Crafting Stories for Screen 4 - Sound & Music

You probably would have seen a clapper board in the past that is this and that is used so that we can synchronize the video and the audio. Back in the day when cameras did not have microphones built in. You would have to record the sound separately and make sure that then you could sync those two up so that they play at the same time so that the mouth moving and the sound of the voice line up. So that is what the clapperboard is for. And if you don't have a clapperboard then that is why this will suffice because we can see where the two hands meet and we can synchronize that moment where they hit with the sound of the clap. The other reason that we use that is because a clap creates a spike in the waveform and I will show you what that means later. I know those were technical terms. I will show you physically what they mean. And where pray tell will I show you this spike in the waveform.
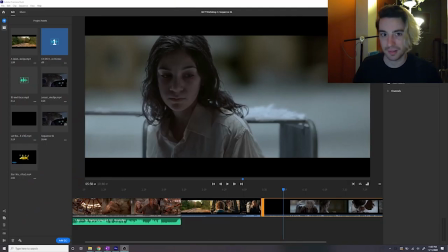Perhaps I will show you in rush. Yeah, I just wanted to use that transition again because I really dig it. So let's talk a bit about the use of sound in cinema. As I was saying before, it's a really, really important way to engage the senses of your audience.
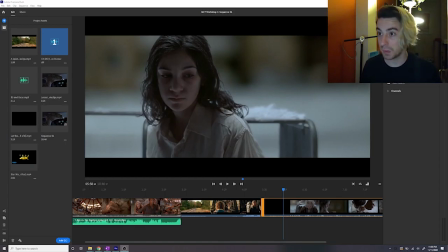So part of the reason that silent films had musical accompaniment was because I think it would be kind of a hard ask to get an audience, even, you know, back in the 1920s, it would have been a hard-ass to get an audience in to a room to sit and silently watch moving
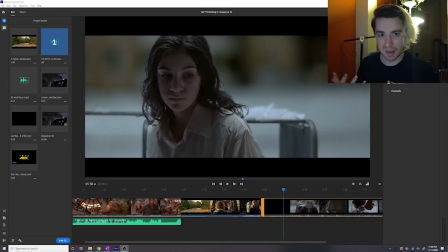pictures in silence. I think that would be very unusual, kind of uncomfortable in a way. So music enhanced the rhythm and the flow that were achieved in the editing process, as we spoke about last week, but they also kind of guided the emotions of the audience.
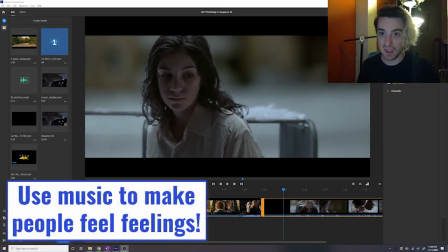Music is a really effective way to pluck at the heartstrings of your audience.
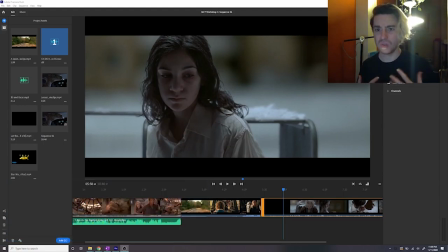It has a huge impact on the body. And so I picked an example of a piece of music that I find really profound and the effect that that has on a particular scene.
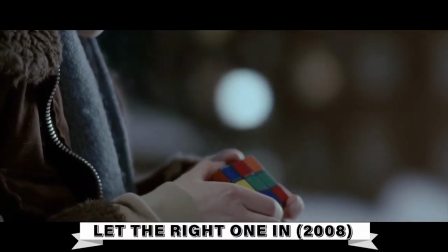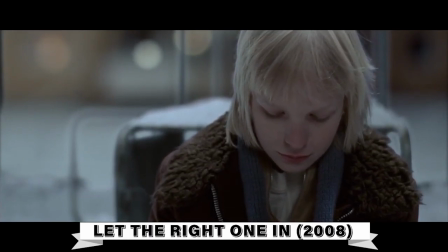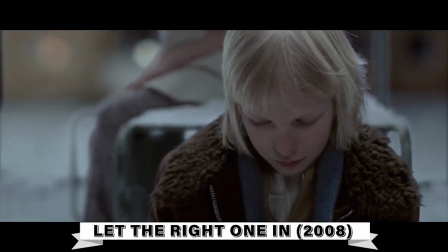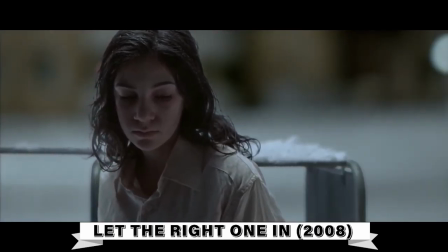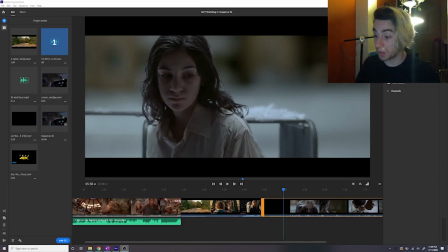So this is from Let the Right One In, which is a Swedish film. I think it captures this sense of young love. It has this sort of this little flutter to it which is kind of like that the fluttering of the heartbeat when you're you know around that that person that you're drawn to.
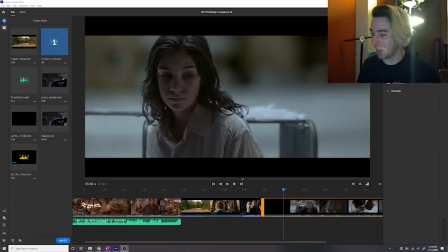It just it really gives me shivers. It's beautiful and it captures something of the the melancholy and the drive of the film. It's just wonderful. What I've done is I've taken out the original audio from this sequence and I've just
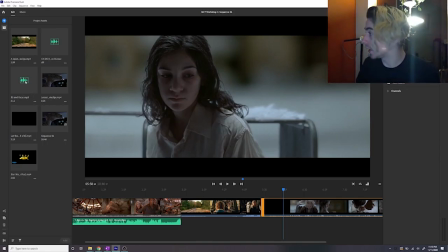taken the music track Eli and Oscar and I've just placed it over my scene.
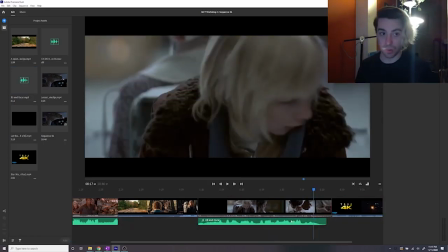Boom like that. Now this is what I was talking about before when I said a wave form and it is called that because it is you know literally the form of the waves that the sound is making. Sound is sound waves so we measure that with a kind of graphic
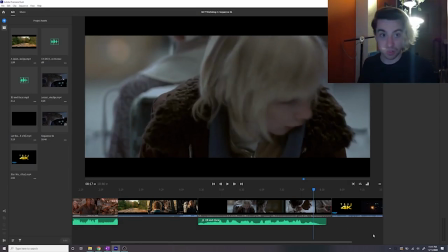that indicates where the loudest and most quiet points in the sound are.
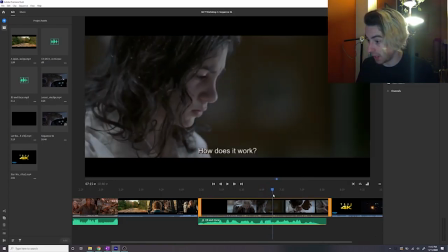There's these points where things get louder, quiet, loud, loud, loud, loud, quiet. You can see the little, the peaks and the troughs in the waveform. So when you do a clap, you get a clear, a very clear, sharp spike.
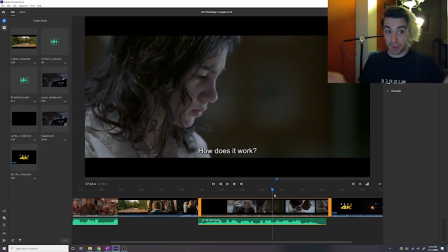And that allows you to then sync up the with the clap.
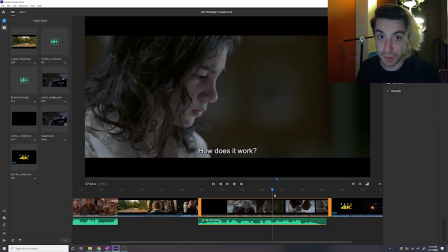We'll talk a little bit more about waveforms and what to do with them later. I wanted to give a few more examples.
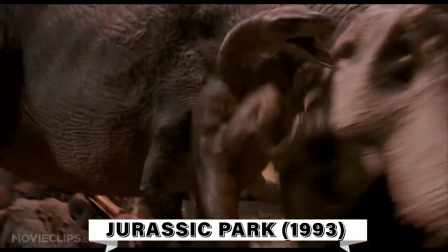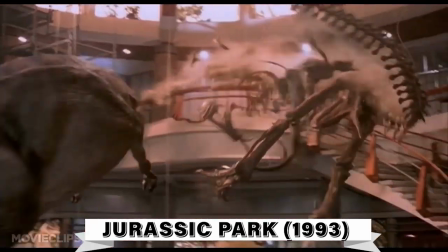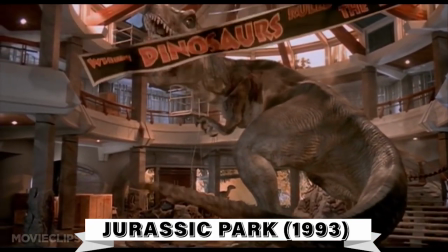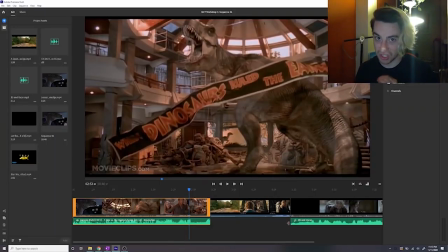This has to be one of the greatest achievements in the history of the art form. They managed to create the sound of a creature that has been dead for millions of years. And the way that they did this was to mix together the sounds of animals that are very much alive today.
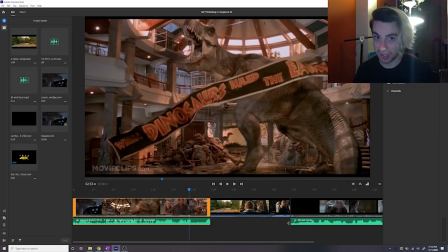The T-Rex in Jurassic Park is a combination of a baby elephant trumpeting, slowed down, an alligator gurgling, and a tiger snarling.
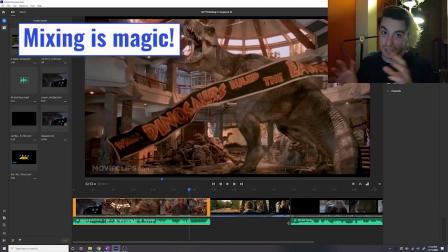That's it. They mixed those sounds together, they played around with the speeds of them, the various different qualities within those sounds,
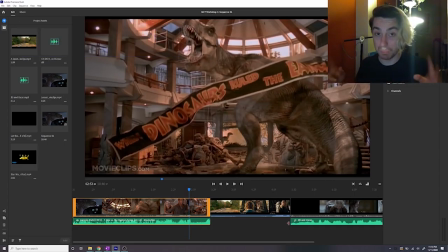and they created the pretty believable sound of a Tyrannosaurus Rex.
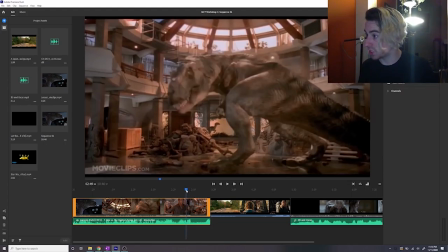That's bonkers. And I mean, if you just like, you know, watch this, watch this sort of moment back without the sound.
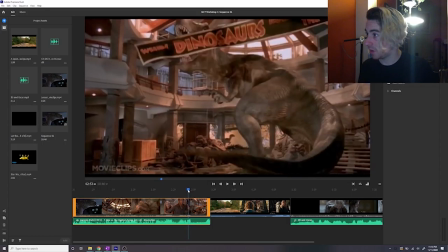I mean, the graphic is great.
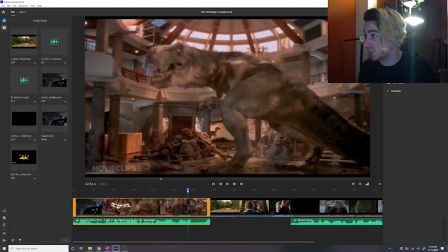It's obviously quite dated now, but like, it certainly doesn't have as much emotional impact without that.
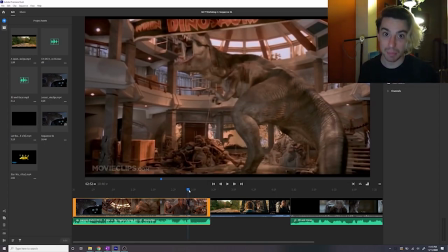That sound is phenomenal. So that is an example of the kind of visceral impact that sound can having an audience.
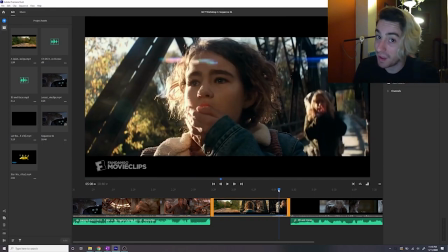Sound is also super crucial in my favorite genre, which is horror, because
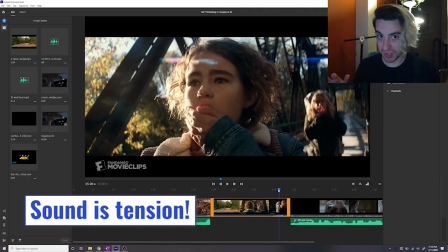instinctually our lizard brain is always on the lookout for, you know, any kind of danger.
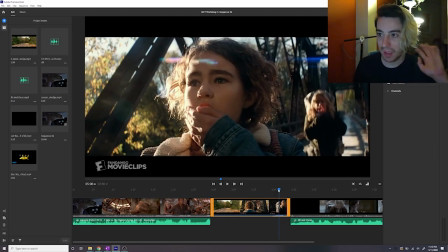It's looking for things to engage the fight or flight response. And one of the main things is listening for, you know, the crack of twigs behind us or something like that. So a movie like The Quiet place uses sound very effectively to build tension and create the sense of danger.
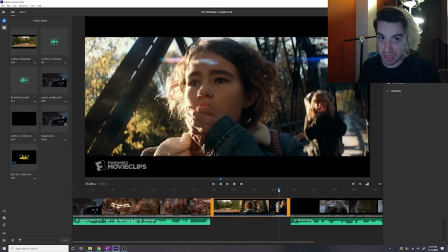If they are quiet maybe they'll live. If they are not...
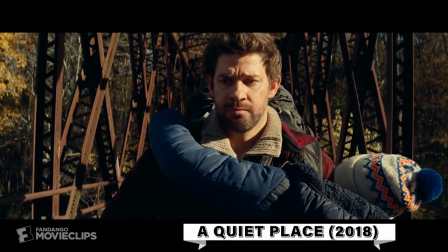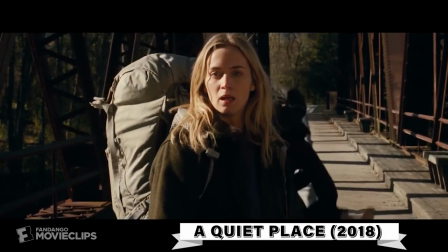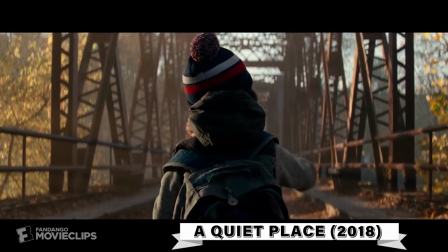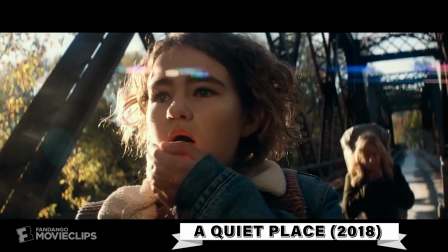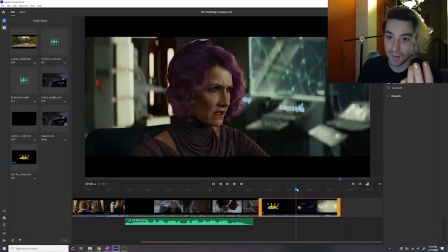Now I know I said a lot about how silent films were not truly silent before
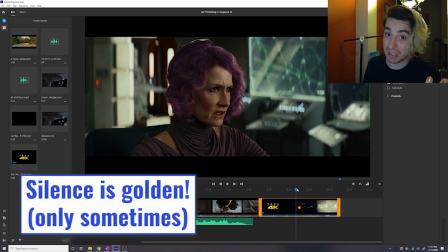but true silence can also be something that you use in your film. It also has a specific emotional impact because we are not accustomed to it.
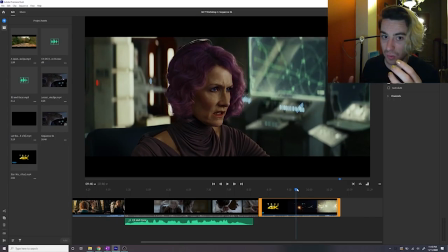When was the last time that you experienced genuine silence? It's really, really uncommon. So when you have it in a film space, it is quite a shock.
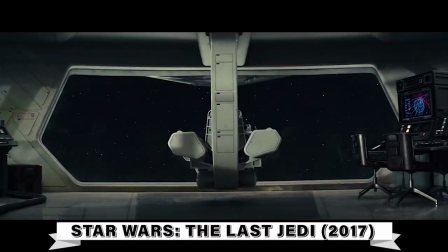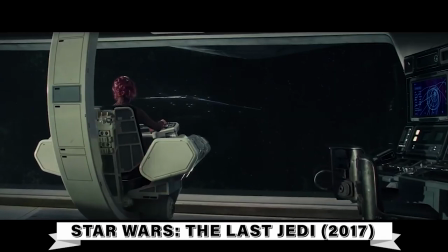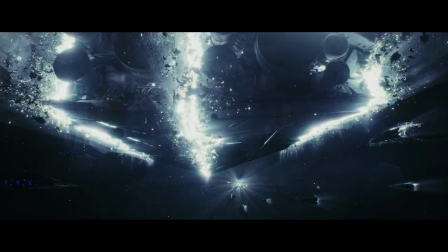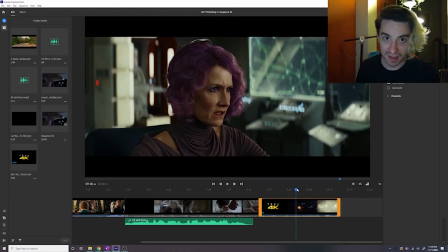All of this is to say, think about the emotion that you are creating in the audience member when you are using sound and when you are using music. They are crucial tools for engagement.
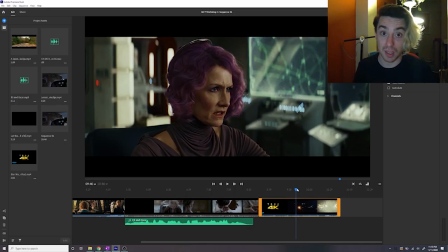Now, even for free, you have a lot of different options for working with sounds, different ways that you can layer it into your film.
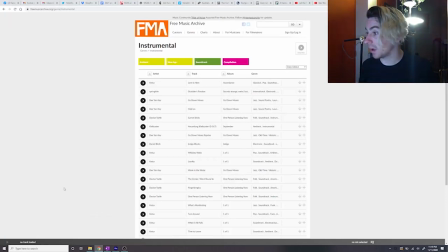If we hop over into Internet Explorer, I can show you a couple of useful sites that you can use to enhance your filmmaking.
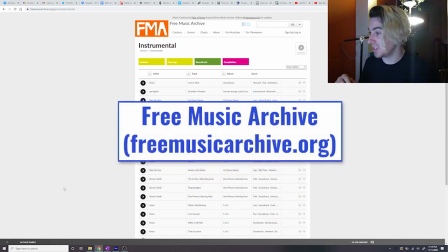One of them is the Free Music Archive. This is a database of free music.